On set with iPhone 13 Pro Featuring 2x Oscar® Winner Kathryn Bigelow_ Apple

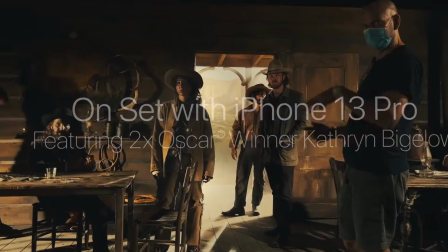Start with a story you desperately and definitely want to tell, and then everything will follow suit.
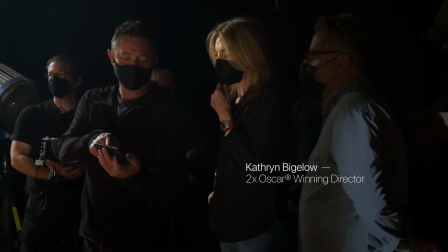If you believe strongly enough in the story, it'll happen.
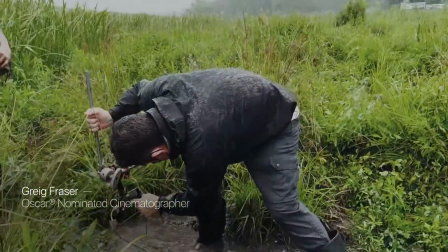To get into filmmaking, you need to start getting into filmmaking. You need to start doing it.
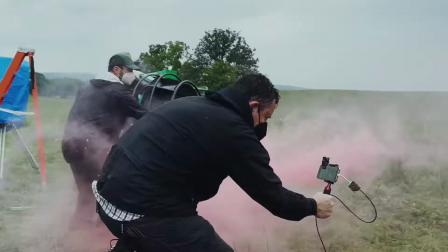We have this iPhone that is a professional filmmaking tool, which is exciting as a filmmaker.
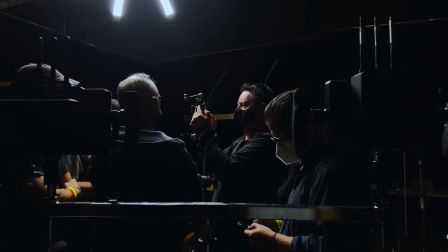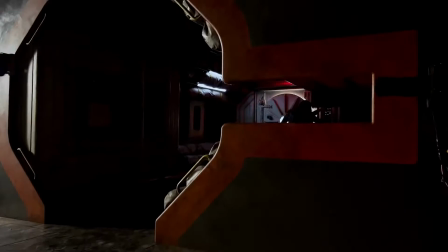It's a completely integrated process now. The iPhone doesn't require any ancillary pieces of equipment.
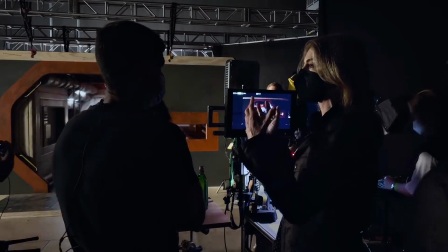Like it becomes still and she turns slowly. It's a dawning realization.
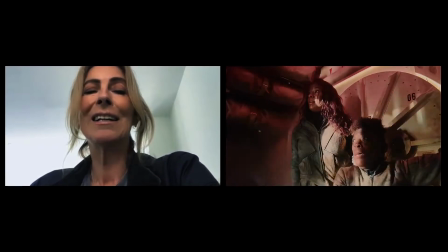I thought it was a good challenge, you know, these are all genres I love. And it's so great to kind of parachute in, do a deep dive with the iPhone.
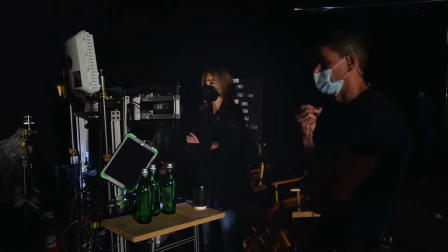That's great. See what feels good.
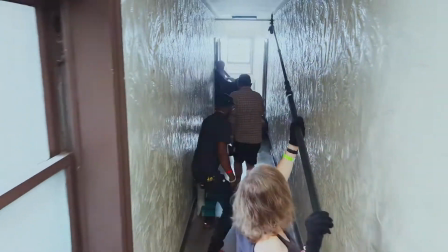To be honest, we sort of designed these sets and these sequences to take advantage of how nimble it is.
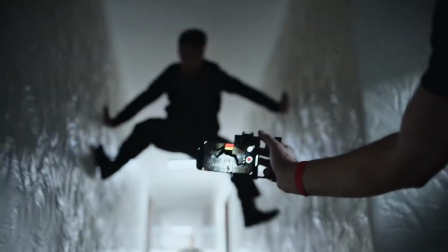And with so much accessibility, I think all pretension tends to disappear.
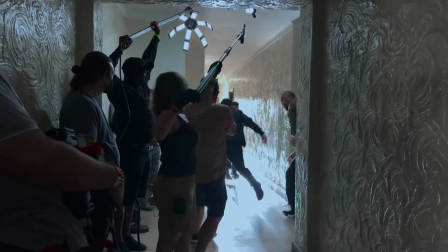And so it makes the set and the filming process much less apprehensive.
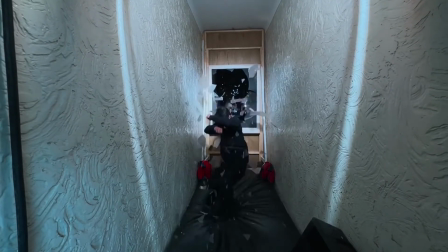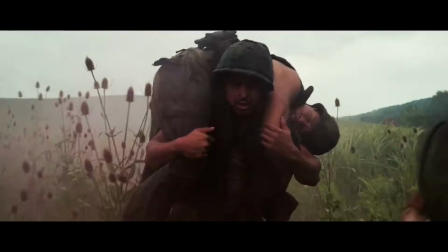Malleable. That's what it feels like to me, very malleable. There was no limitations to what I could do with this particular camera,
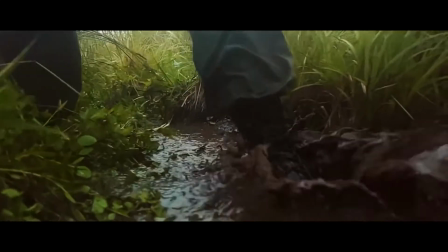whereas normally everybody gets so precious about a camera and a lens, it's expensive or it's so fragile.
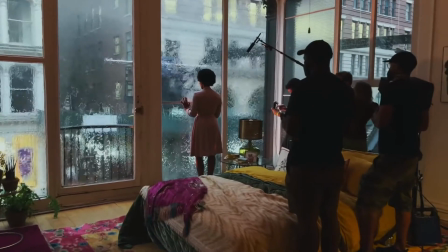One of the things that the iPhone couldn't do up until now was to create an idea of depth from a lens.
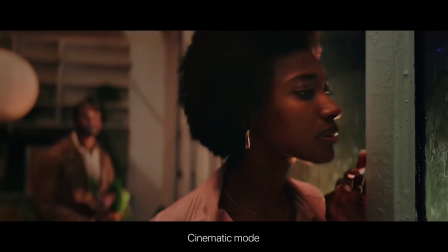With cinematic mode, what's exciting is we can actually choose focus later. To me, that's really bringing it up to the professional film cameras.
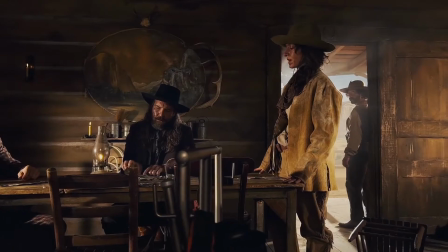To think that he's cheating is you have to see his flesh. So you clock his cards and then you jump up.
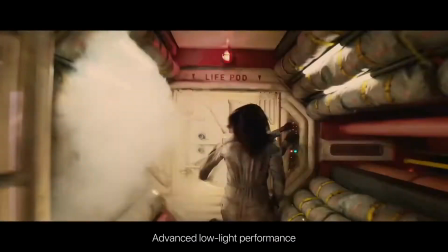We can actually go ahead and make these stories and make these films using the tools on this iPhone.
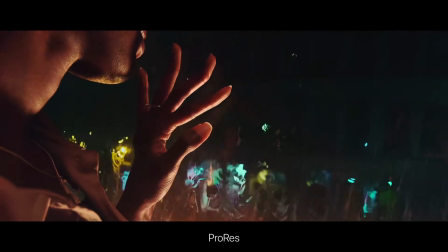I believe that with the advent of ProRes and with the addition of cinematic mode, We're going to very,
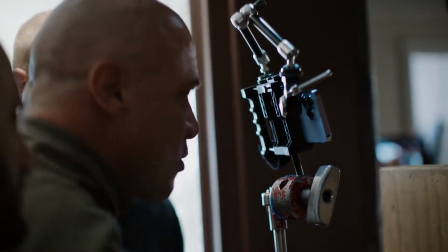very soon see filmmakers make films in a different way, which is exciting.
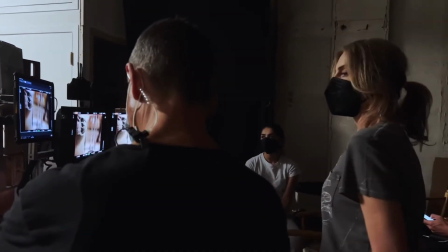It might even birth a brand new genre. I have no doubt it will, just given the size and given the ability to move this camera.
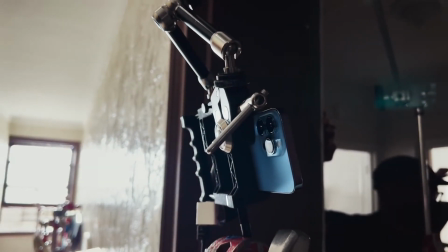Exactly. It will change the language of cinema in a very positive way.